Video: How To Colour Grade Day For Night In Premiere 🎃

All that footage was shot at 10 o'clock in the morning using the Insta360 One X. Now, one tip to get the best day for night effect is to film on a clear blue sky day, because if you film when there are clouds around, then it will look like daytime.
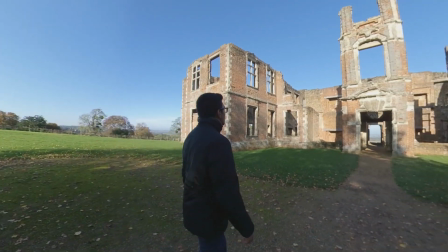[1:25]
But if you film on a clear blue sky day, then when you color grade that blue sky day to a darker blue, it just looks like a nighttime sky. So now let me show you how to color grade the One X footage in Premiere Pro, and this will also work for other 360 cameras as well.
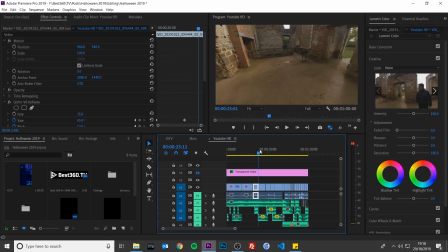[1:39]
So this is the timeline for the entire video, and as you can see it looks like normal daytime footage.
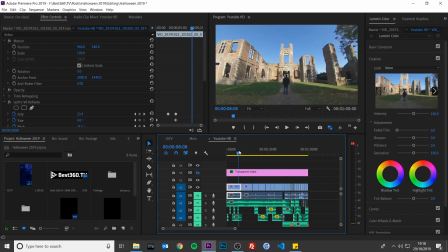[1:47]
So to color grade this day for night, select one of your footage, then go to the Creative tab and then under Look,
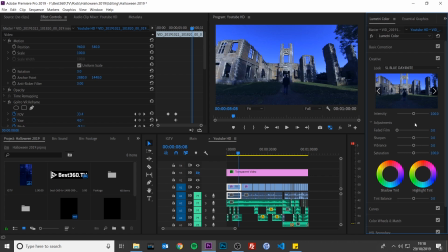[1:55]
select SL Blue day for night, and I'm going to increase the intensity to increase the nighttime effect, and I'm going to increase it all the way to 200. And the sky looks a bit too bright.
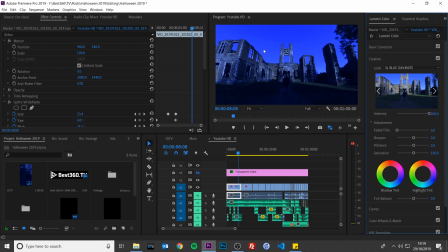[2:11]
There's a bit too much blue in the sky, so we need to desaturate the entire video. So to do this, go to Basic Correction, and I'm going to reduce the saturation slider until it looks more like nighttime.
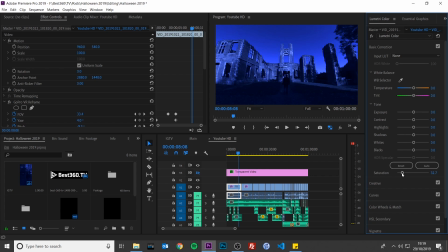[2:27]
And these settings will vary depending on your footage, so feel free to play around.
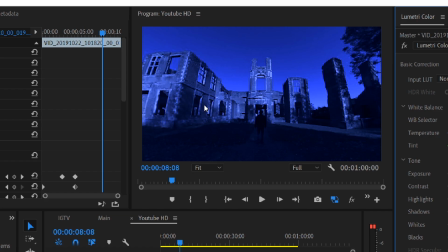[2:32]
But already we can see a massive change. Now the building is lit up pretty bright, which is a bit unusual for nighttime, but the lighting can be motivated by moonlight, but probably not that bright.
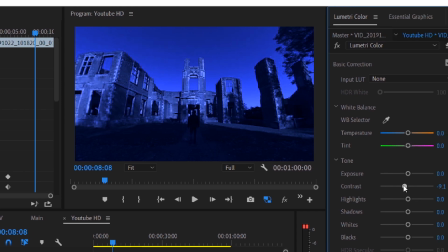[2:45]
So the last thing I'm going to do is reduce the contrast all the way down, and now it looks more reasonable that the building is lit up by moonlight. That's it, that's how I color graded the entire video. So now let me give you a breakdown of how I did some of these shots in the video.
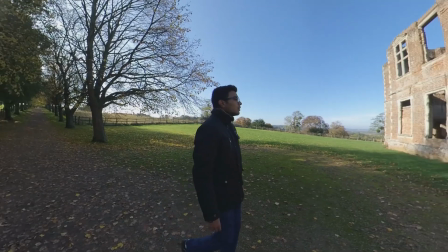[3:04]
So for the shots where I was walking towards the haunted house at the beginning,
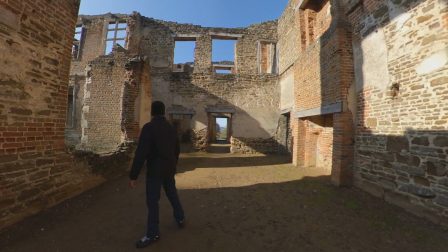[3:08]
and then I was exploring the haunted house when I entered, and then I was running away from the haunted house at the end, that was all done by putting the One X on the Bushman monopod, and then I just set it on the ground, and then I just had to act around the One X. So I would walk past the One X when I walked up to the haunted house, and then when I entered the haunted house I would walk around the One X, and then when I was running away from the haunted house I just ran past it. And you can do a much better job of acting than I can. And then in post all you need to do is reframe to follow where you're walking or running.
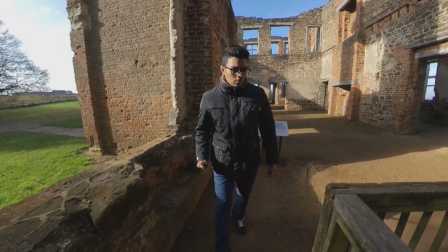[3:44]
I wanted to get a range of shots of me exploring the haunted house, trying to find out where the sounds are coming from.
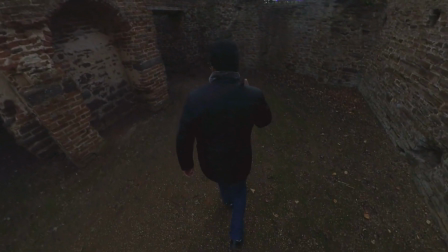[3:51]
So I put the One X on the invisible selfie stick. I put it out in front of me like this, directly in the middle. I would then started walking with it, and this would give me a front-facing third-person view. I then put it behind me like this to get a backwards third-person view. So to make the witch fly, this is the rig that I used. So I have the Insta360 invisible selfie stick. I have it connected to the Ulanzi frame cage, and the reason I'm using the Ulanzi frame cage is so I can stick a wire onto it, but I didn't want to stick a wire onto my One X because I don't want to ruin the surface of my One X. So if you're okay with putting tape on your One X, then you can ditch the cage and just stick the wire on the One X itself. The wire has to be strong enough to hold an object, and anything that's in this stitch line is going to be invisible. So make sure that your wire is thin enough to be invisible.
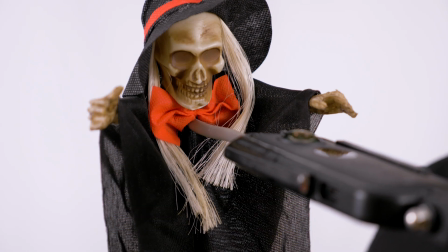[4:50]
I then put the witch on the end of the wire, so now it will look like it's floating to the camera, and then when I pull it across like this, it will look like it's chasing me.
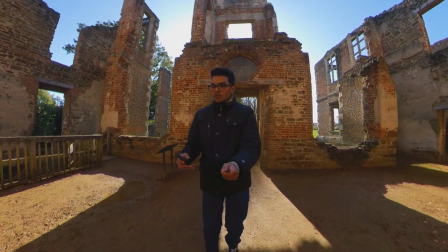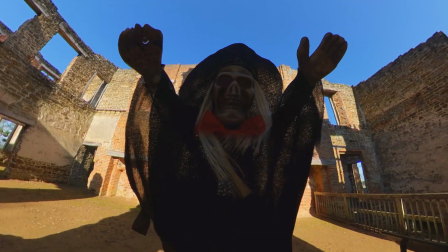That's it for this video. I hope you found it useful. Happy Halloween, and I'll see you in the next one.